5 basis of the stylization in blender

I learned 3D all by myself. No courses, no teachers, and one think what actually pushed my work to a new level was knowledge from a single field, and that field is stylization.
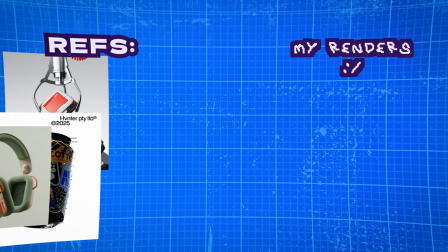12s
At first, I tried doing product design and nice clean renders, was by this thing type of shots.
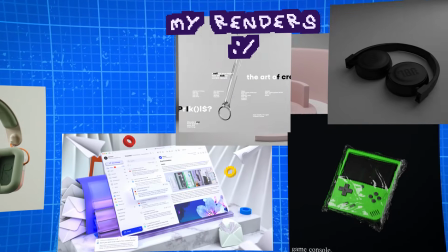18s
And yeah, it looked fine, but weird composition here, bad light there, and honestly, I just didn't like it. I just don't give a damn.
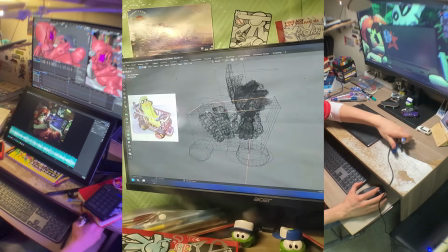31s
So I asked myself, what do I actually enjoy looking at?
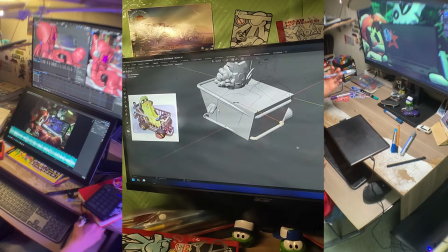36s
And I realized cartoons, bright images, weird worlds.
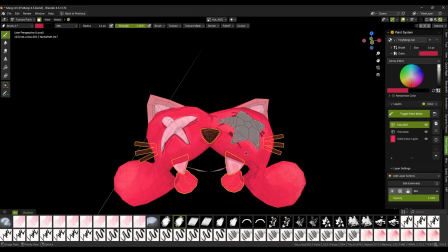41s
So why not just make that? And for over a year now, I've been learning how to stylize, studying how shape,
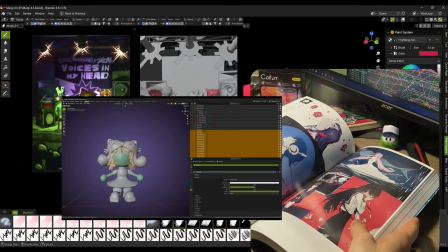49s
light, and color work to understand what I can change and how those changes help me find my own style. So my work finally started looking like my own, not just like the reference board. Right now, you're looking at Shoma, someone who's already deep on this path, and I want to show you how understanding the basics of stylization will help you build your own style. Level 1: the basics. Why stylized characters look convincing even when we are far from realistic?
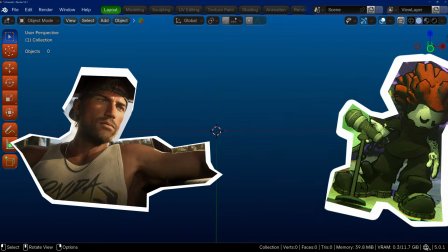81s
Look, here's a character from GTA 6 and here's my character. Okay, fine, let's pick someone better.
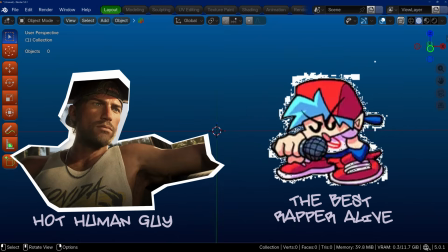87s
Both are humans, you can tell, but the rules behind how we build are completely different.
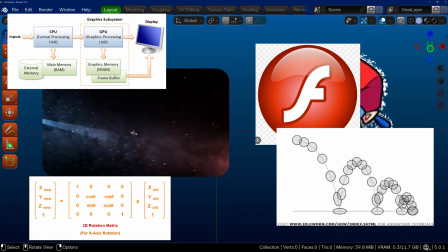94s
So, what's the difference? Stylization doesn't always follow the rules.
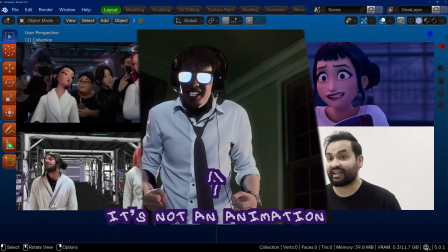99s
For example, try moving like a cartoon character.
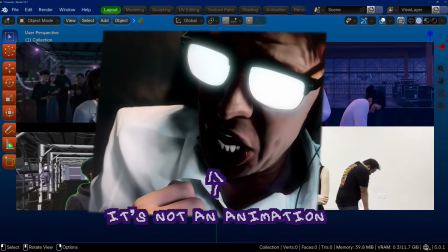102s
Yeah, you look weird, but suddenly there's more energy, stronger emotion.
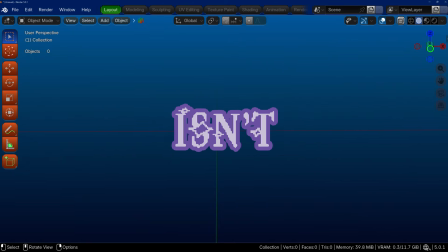109s
Same with visual style. Stylization isn't mistake, it's amplification.
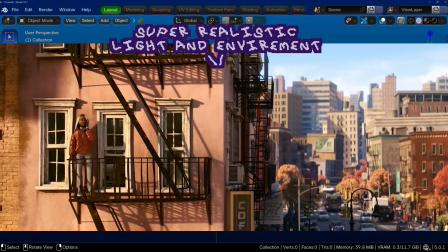115s
In realistic scenes, everything follows the laws of the world. In stylization, everything follows the laws of perception.
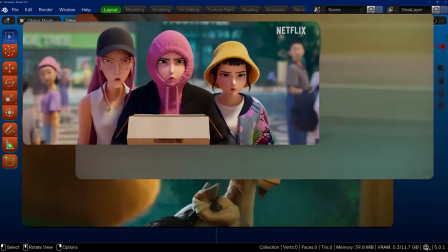123s
You can change proportions, color, lighting, materials, as long as it feels right, even if it's not realistic.
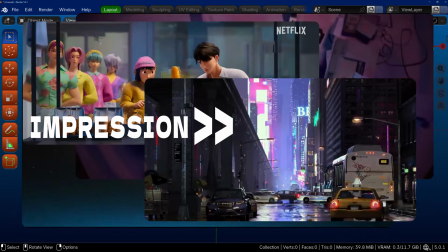130s
The impression matters way more than accuracy. Silhouette details.
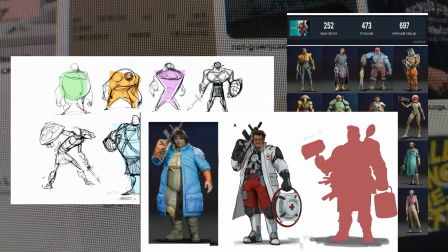136s
Here we learn to tell a strong shape from boring one and why simplicity can work better than ton of details.
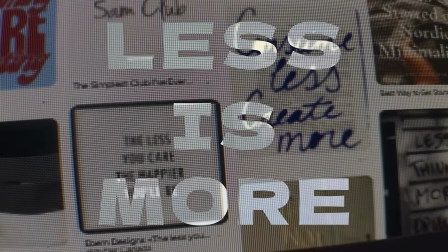142s
Where this rule? Less is more. It's tied to minimalism. You can make something beautiful using very few details.
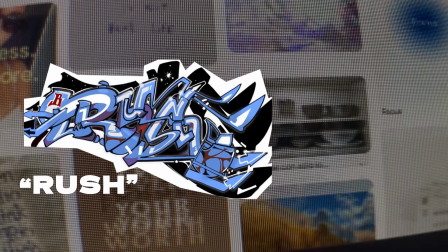150s
Here's the two drawings. On the left, a wild style graffiti tag. On the right, the same word in simple letters.
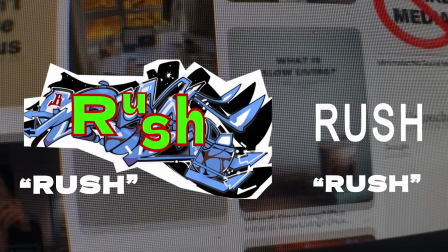156s
One takes effort to read. The other is clear instantly. Both are cool in their own way.
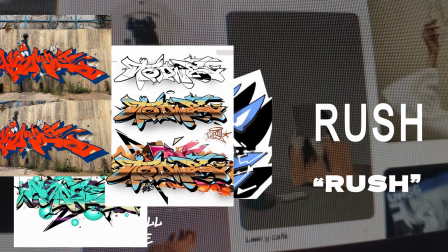162s
If you overdo details, the shape turns into mush. If you use not enough, it gets boring.
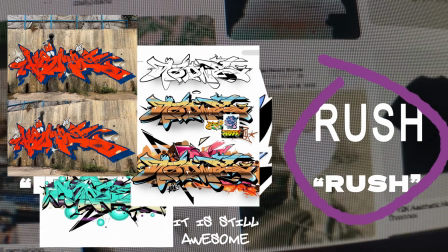168s
But somewhere in the middle, you get a style that works for everyone.
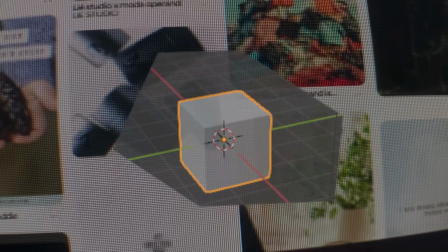173s
Same with 3D forms. Shape is how an object occupies space.
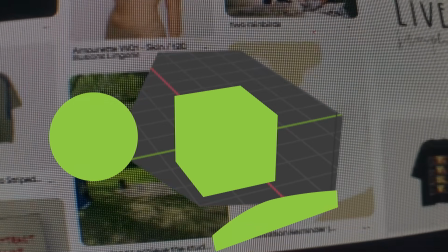178s
You decide if it's crooked, flat, huge, tiny, stretched, maybe squashed.
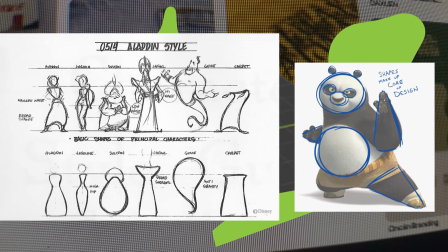184s
Look at characters. Different proportions give them personality and show who they are.
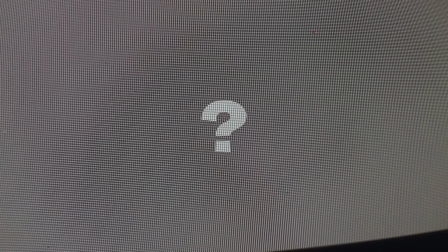190s
But how do you know if you went too far? Check the silhouette. Silhouette is a shadow.
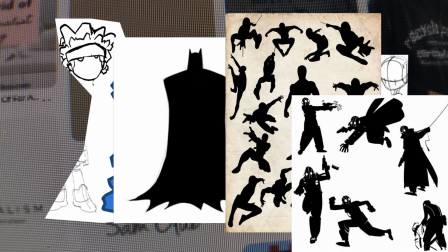195s
You see only the outline without any details. The best characters are recognizable just by their silhouette, even if you erase everything else.
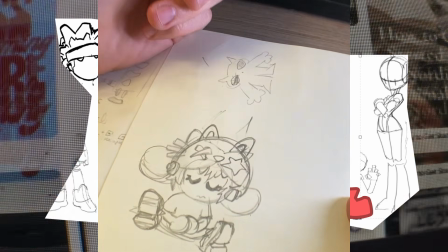204s
It's all about balance. Get more by using less. Try it yourself.
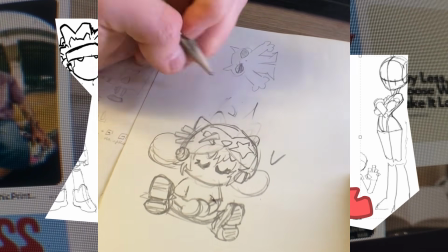208s
Take a new sketch and remove a couple of details. Did it get worse? No? Then those details weren't doing nothing.
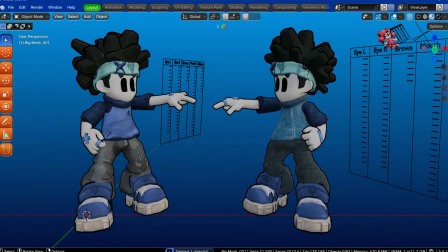215s
Okay, textures and shaders. Here are two identical t-shirts on my character,
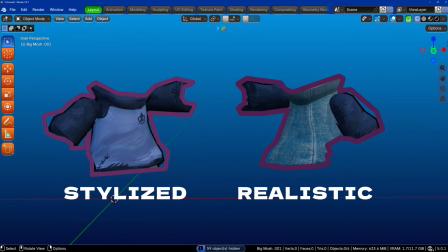221s
but one looks realistic and the other looks like it came straight out of animated film.
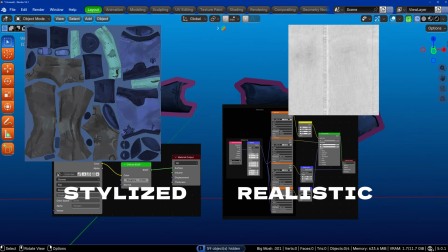227s
The only difference is the shaders and textures.
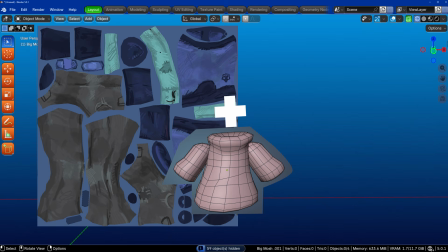231s
Textures are 2D images, what you paint on and then wrap around 3D model, like a skin.
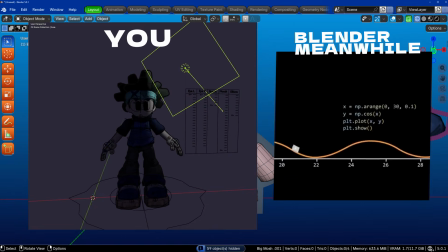237s
A shader is a brain that decides how the textures react to light and the environment. Combine them right and you turn any scene into magic. Want a sky like Miyazaki?
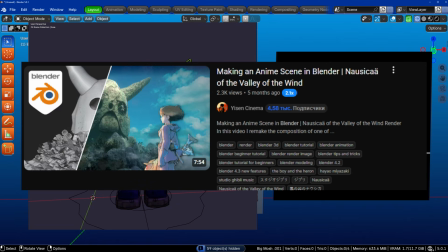248s
Easy. Want a manga style look?
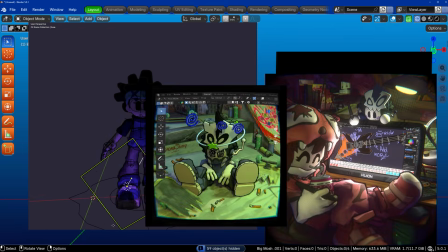250s
Also doable. Everything is just numbers, colors and a bit of taste.
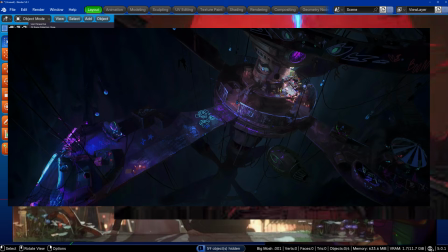254s
Did you know most of gorgeous background in Arcane are just 2D images?
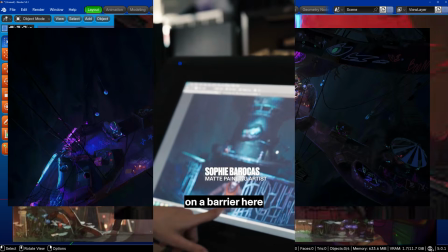260s
And the objects the characters interact with, 3D models with hand-painted textures.
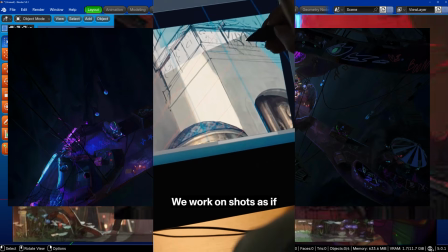265s
Some of them. That's what happens when artists have a golden hands. Let's see how to do something similar in Blender.
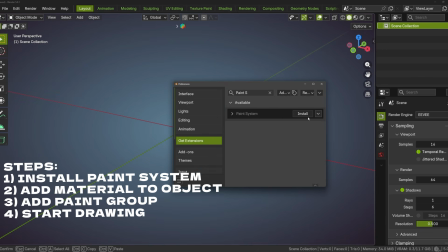272s
Go to Setting, enable Paint System, it's an add-on, create a material,
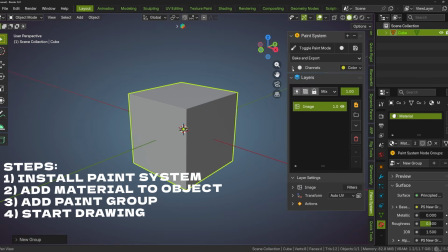277s
choose Paint PBR, load a brush and start painting directly on the model.
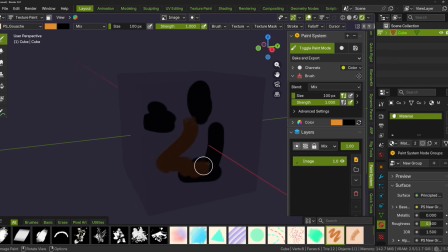282s
Change backgrounds, add layers, create textures, experiment. It all works in real time. Textures and lighting shapes the feeling of your scene more than anything else. But if you can ruin everything if you don't know about. Lighting is a pain, at least for me. Every time I try to set it up realistically, it looks flat and disgusting. So I said right now, but screw realism, and I want to go into stylization.
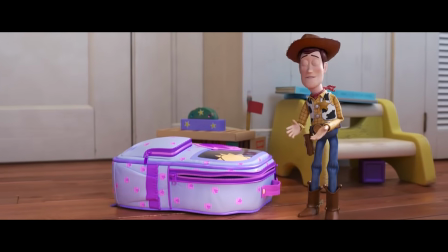318s
But lighting is crucial in both realism and stylization because it controls the viewer.
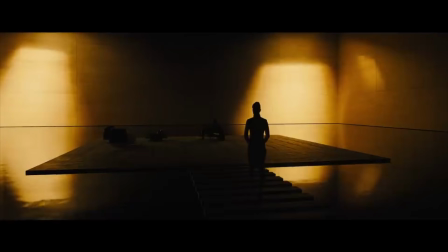323s
Watch. Light can direct the viewer's eye, set the mood using color.
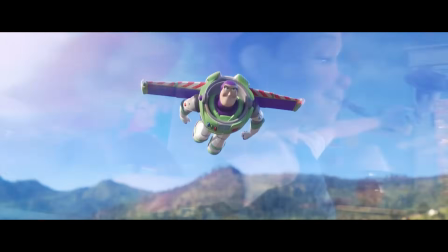327s
For example, red it's a danger, soft warm tones it's a nostalgia, something cozy. Light not only show what you want, it can hide things using shadows. So, by controlling light and shadow, you can control attention and emotions.
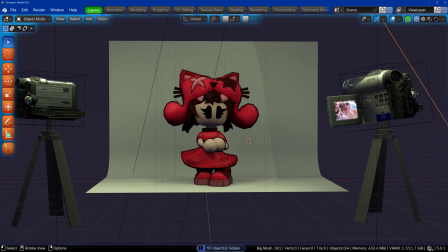344s
Here are 5 types of light what makes scene feel alive. Key light, main light what sets mood and forms.
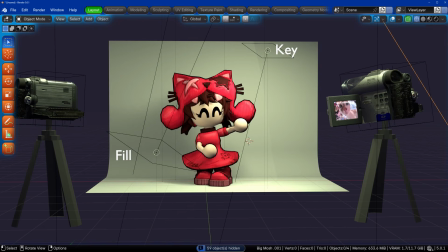351s
Fill light softens harsh shadows. Background light adds depth.
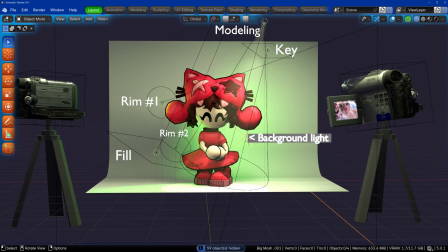356s
Rim light gives a glowing edge around the silhouette. Modeling light brings out texture and details. Almost everything uses these 5.
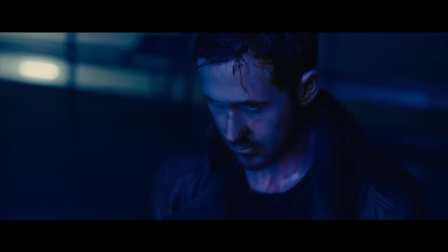366s
To improve your skill, just look at beautiful image and try to figure out where each light source comes from and what it does.
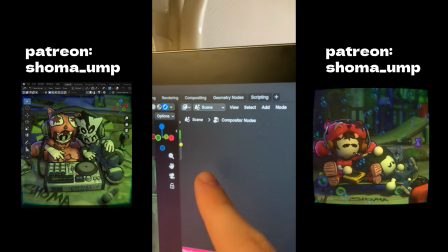374s
If you want to check where your colors and lighting are working, just drop saturation to 0.
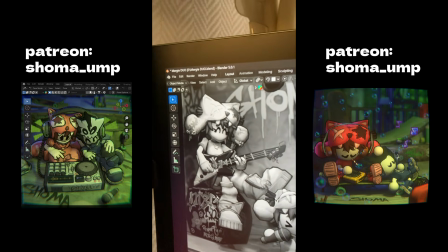383s
This part is underlit and this part is blown out. Okay, moving on before my number recaps.
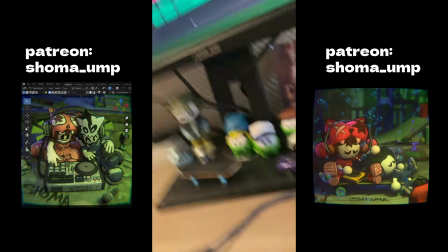390s
Okay, so let's go, guys.
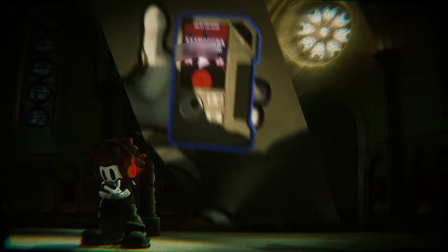I'm obsessed with stylized effects. Everything is bright, fun, and crunchy. And no, I am not from Generation Alpha, I'm a Zoomer. But it doesn't matter. A few words about effects in 3D and 2D. 1.
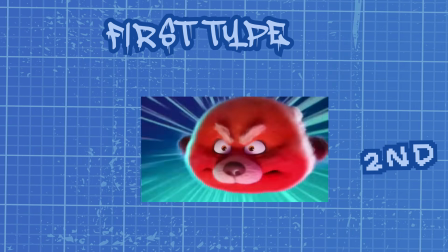415s
Effects that boost the dynamics. These make action feel punchier, like impact frames, stylized flares, or spider sense visuals.
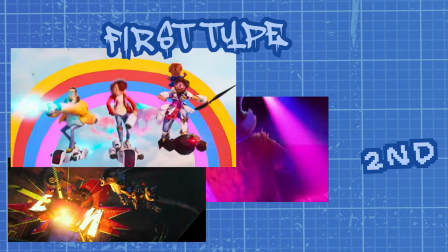424s
They tell the viewer something is happening, often before characters say a word.
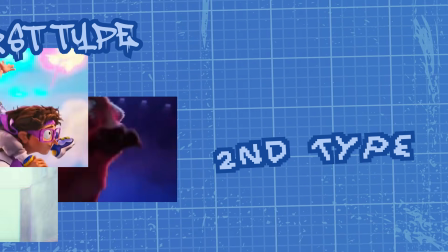429s
The second one, effects that boost the image itself.
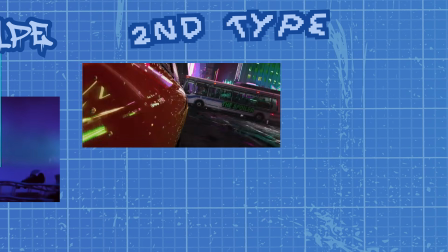432s
This affects the whole frame, like the insane texture in the background in Spider-Verse or sketchy line work vibe in a TMT Mutant Mayhem.
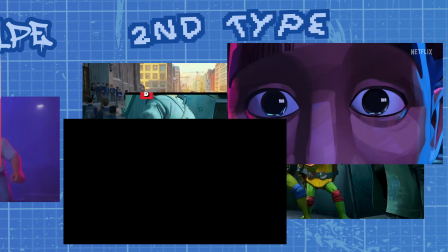441s
And the last one, there's no rules. Mix 2D and 3D, add strange textures and raw elements,
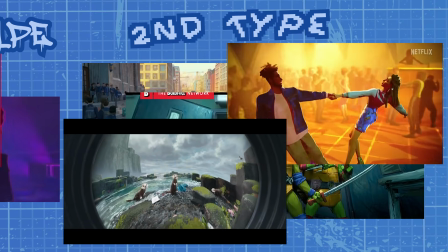447s
invent a new visual language, or just throw a couple fun touches into the work.
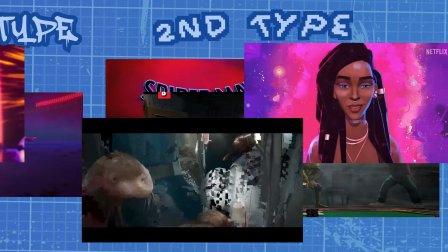452s
Effects are spices. Without them, the dish is edible, but with them, it's delicious.
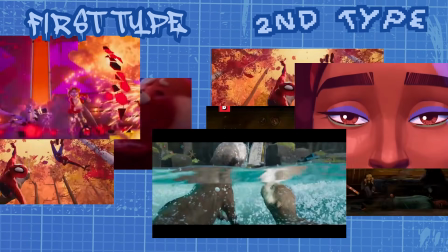459s
So experiment, mix things, even overdo them, as long as it works for the feeling. After this video you probably won't make something beautiful right away. Honestly, I think your first attempt will be trash. But I believe in you, because now you know a little more, you know where to start, what to explore deeper, and what to practice step by step. And if you keep doing that, you will move past the garbage state and get to something cool, beautiful, and truly yours.